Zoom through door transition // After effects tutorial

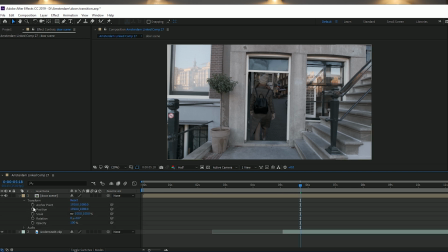Now go to the point where you think you want to zoom through the door into the next clip. And once you're at that point, click on the scale stopwatch, then move forward 10 to 20 frames, whatever you feel like,
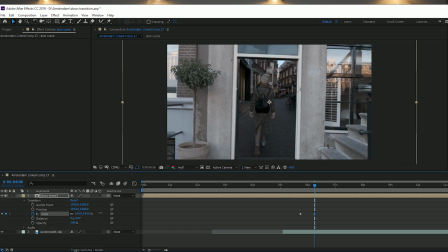how quickly you feel like you want to zoom through that door, and scale up on that keyframe until we've gone through the door and we don't see it anymore and we're into
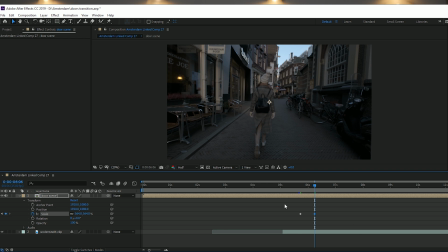the next clip. Now at this point we're pretty much done, but just as a nice little touch, it's good to try and make sure that we smooth out that scale in, because it is a digital scale in. So just select them both and you just want to right click and click Easy Ease,
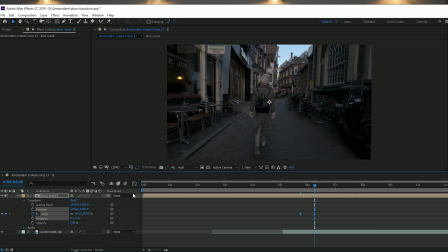which just makes sure that it just smoothly scales in rather than being a quick jerky motion. The final thing we want to do here in After Effects is just to make sure that motion blur is selected for all the layers and also for the entire composition up at the top.
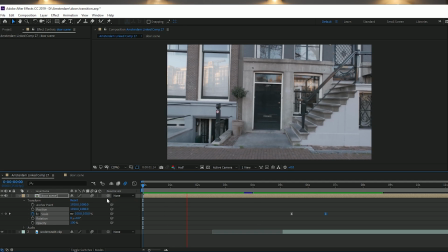So that's pretty much it, the effect is done. The only other thing that I did for the Amsterdam video was,
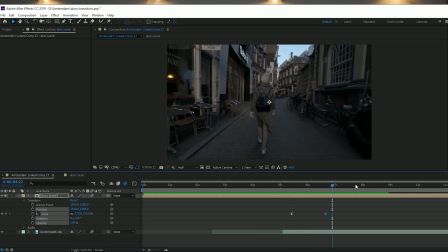because it was a ending to the video and it was exiting through the doors rather than entering, I just right clicked on the main scene,
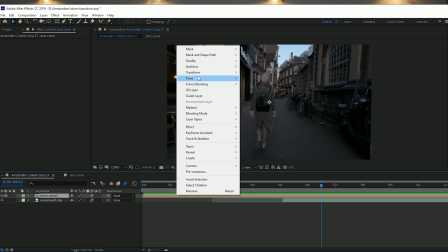door scene, and I went to time and time reversed it.
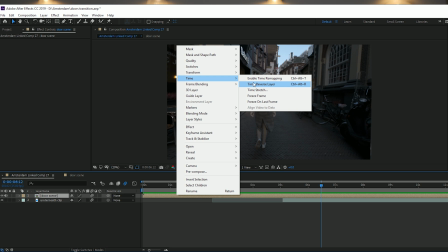So basically just reversing that clip so they just made sure that we came out of the door and the door slammed shut rather than going in. But again, that depends on what video you're doing. You might want to do an introduction into the video through the door swinging open.
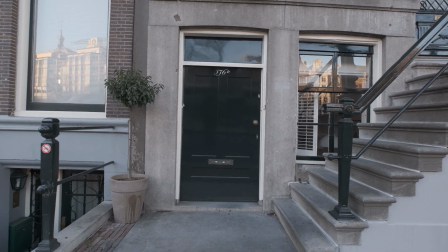I wanted to finish it off, so I just made sure that I reversed it, came out, and the door slammed shut. So that's it, you're done. once you're back into Premiere Pro, just make sure that you do add a sound effect. I added a door shutting sound effect onto it because it does really, really help to sell the effect of the fact that the door is closing. So these sound effects are easy to get from anywhere. You can get them from YouTube, you can get them from websites like Epidemic Sound or freesound.org or Premium Beat. There's loads of websites out there where you can just get sound effects, or you can just record a door closing sound effect yourself, which will take 2 seconds. Just bring it in, put it underneath at that point when the door closes, and it just gives it that bit more of a real touch. Because basically at the end of the day, what we're doing is we're creating a fake door opening. So the more things you can do, like adding motion blur and adding sound effects to make it as real as possible, will sell it a bit better. So now all you have to do is render it out and the effect is done. So I've got another video planned, which is just going to show how I kind of went through that process of making that video in Amsterdam, from sort of any planning that I did beforehand all the way through to how I edited it. So I'm gonna do that at some point, just to give you guys an idea and answer more of the questions that I got once I posted that video. So just look out for that one. Again, yeah, thanks for watching. I hope this was useful in any way. If it was, just it'd be great if you could leave a like down below. And I'm gonna see you guys around probably in the next video. See you later.